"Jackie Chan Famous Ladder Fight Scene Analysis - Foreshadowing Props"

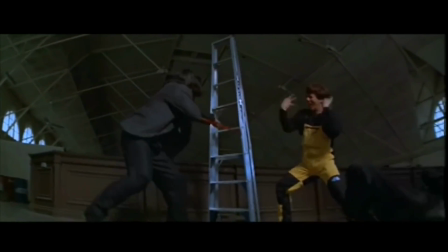Jackie Chan is the absolute master of using props in fight scenes,
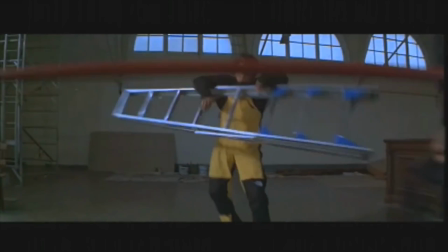but no matter how weird the object is that he's using, it always feels really natural in the fight for some reason.
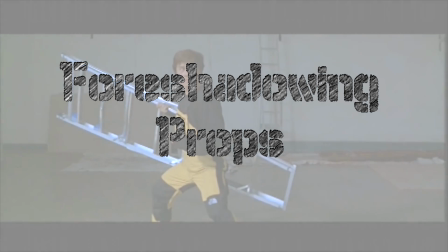Today, we're going to take a look at that reason as we look at Jackie Chan's techniques for foreshadowing props.
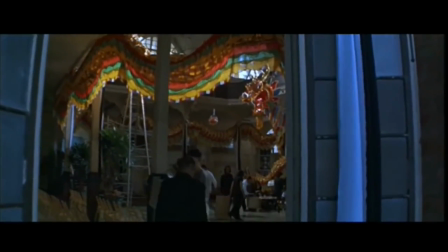Here's our establishing shot with Jackie entering the building, and right away we can see at least 5 things that are going to be a huge part of this fight.
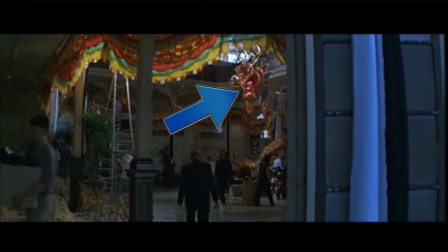First, there's this huge dragon for a dragon dance wrapping around the set. Keep in mind, this fight scene's made for a Chinese audience, and a Chinese audience is going to know that a dragon dance involves long poles to hold the dragon up. Second, we have these rows of chairs. Third, we can see that there's a second floor to this building.
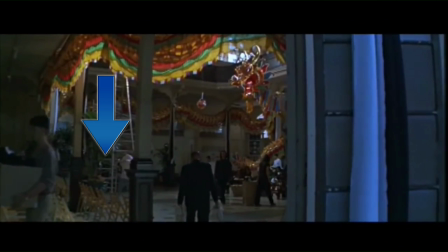Fourth, we can see some boxes here to the side. And fifth, there's a scaffolding and a stairwell in the background, but they're really tough to make out. The reason they're tough to make out is because they're the last thing that's going to be used on this level of the fight scene.
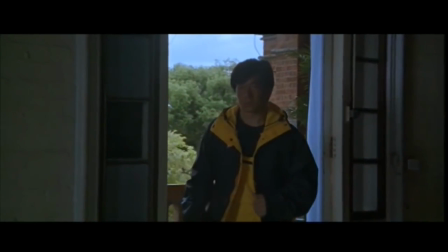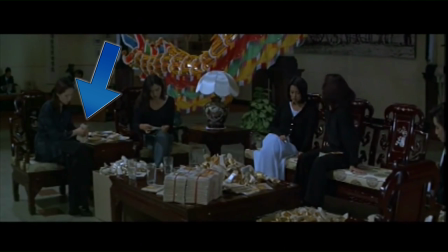Jackie approaches these characters and we can see that the women are folding joss paper and putting it in a box.
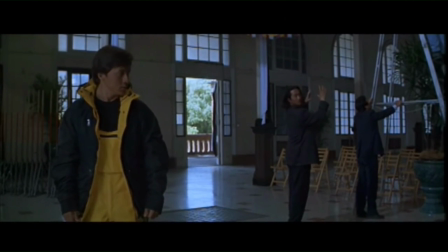She calls over to Jackie's main antagonist in the scene, and right away we can see 2 weapons that the antagonist is going to use. We can see the poles on the left for the dragon dance, and on the right we can see the chairs.
I think too, Father.
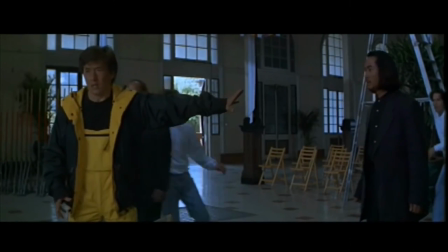Call the cops! Please wait! If I really kill him, will I come to see you?
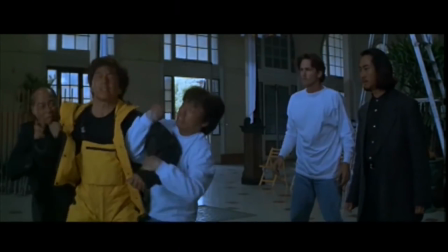Get him! Hear me out. Please, listen to me. Let me say just one thing.
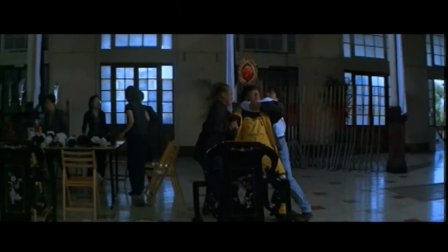Oh hey, scaffolding.
You want me to call the police? Wait.
Check out these poles.
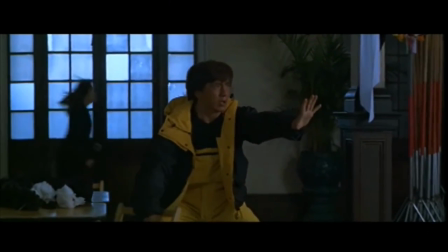Hey, that table's pretty nice. I bet none of these are gonna get used though.
Can you please tell me where your brother's hiding?
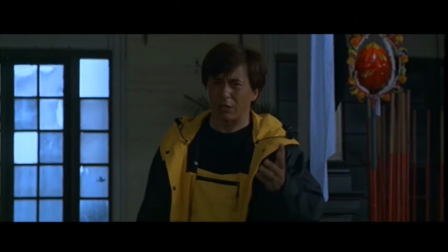Why do you want him? Because only your brother can prove I'm not a killer. It's you!
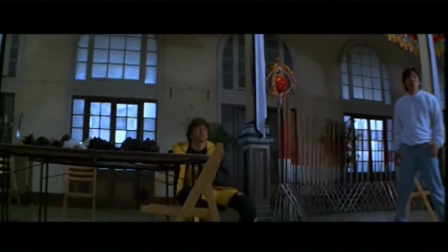Now we see one of the most important aspects of Jackie Chan's use of props. His opponent kicked him into the table, and he's going to use what he was forced into.
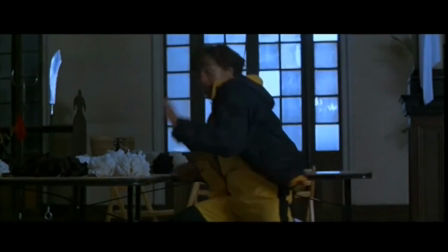Jackie doesn't usually seek out weapons, he usually uses stuff that his opponents throw him into.
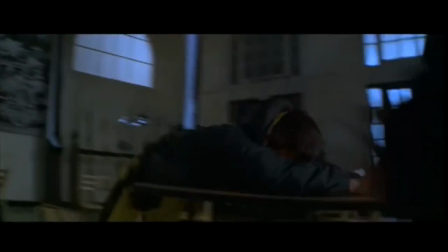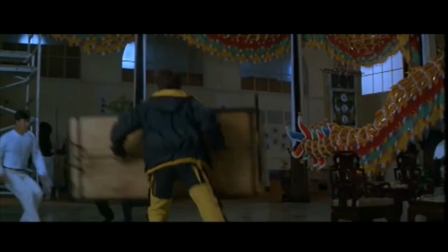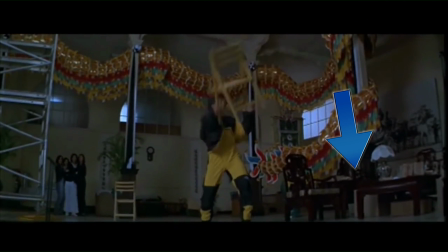Check out these boxes of paper. That's kind of weird that they're starting to take up a lot of the frame. And hey, here's this upside down table he just threw. And that scaffolding's kind of creeping into the frame.
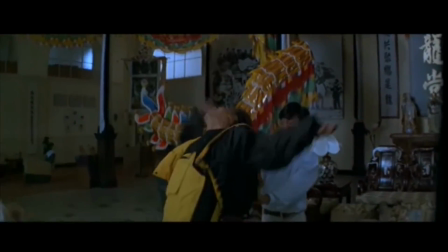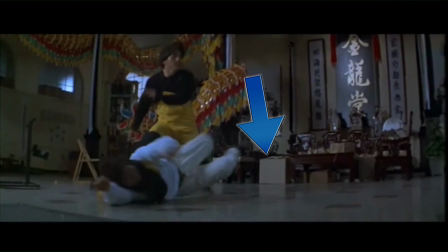So this box has now crept its way into the center of the frame. It is every bit as prominent as Jackie is, even if we don't realize it.
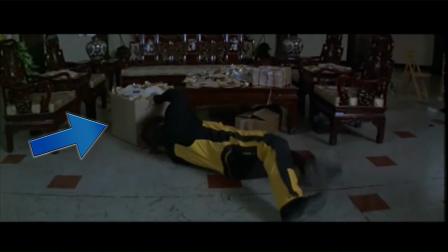Jackie is kicked down into the box of paper, so he grabs what he's been pushed into and uses it. And it all feels really natural because we've been watching this box become more prominent in the frame for a long time now.
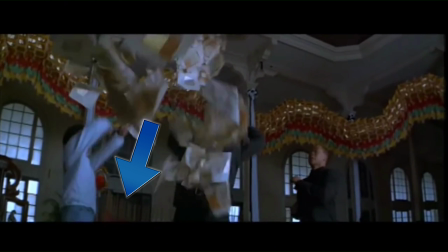Just a reminder, poles for the dragon dance.
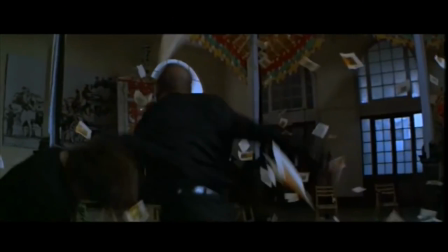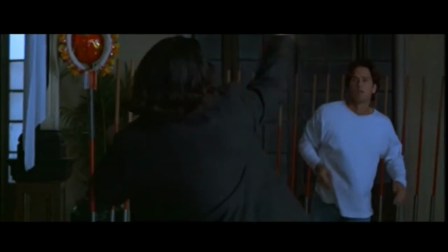What? Where did these poles come from? Oh, that's right, we've been seeing them from the very beginning. Now going back to the very first principle of Jackie using props.
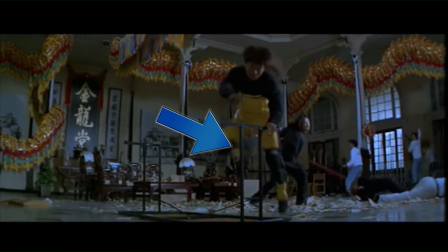He has to back up to dodge this swing from the bow staff, and in backing up, he ends up bumping into this table and using it.
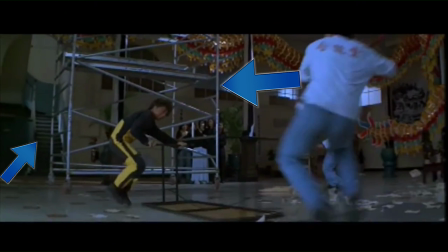Whoa, check out the scaffolding in the stairwell. They're sitting there for Jackie to use, but he's not going to touch them unless he's forced to.
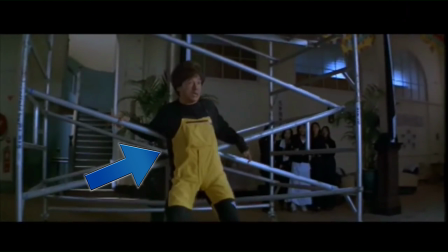Now that Jackie's been kicked into the scaffolding, we really care about the scaffolding, because we care about Jackie, and we pay attention to anything that hurts him. So he's been thrown into the scaffolding, it hurts his back, now we're paying so much attention to it that it makes perfect sense in our minds for it to become a part of the fight scene.
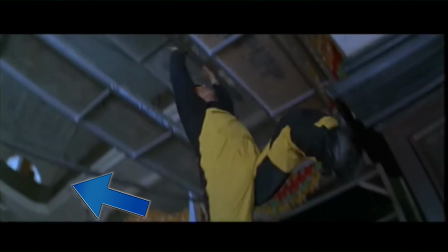Jackie starts climbing upwards, and we're reminded about how there's a second floor like we were shown in the establishing shot of the scene.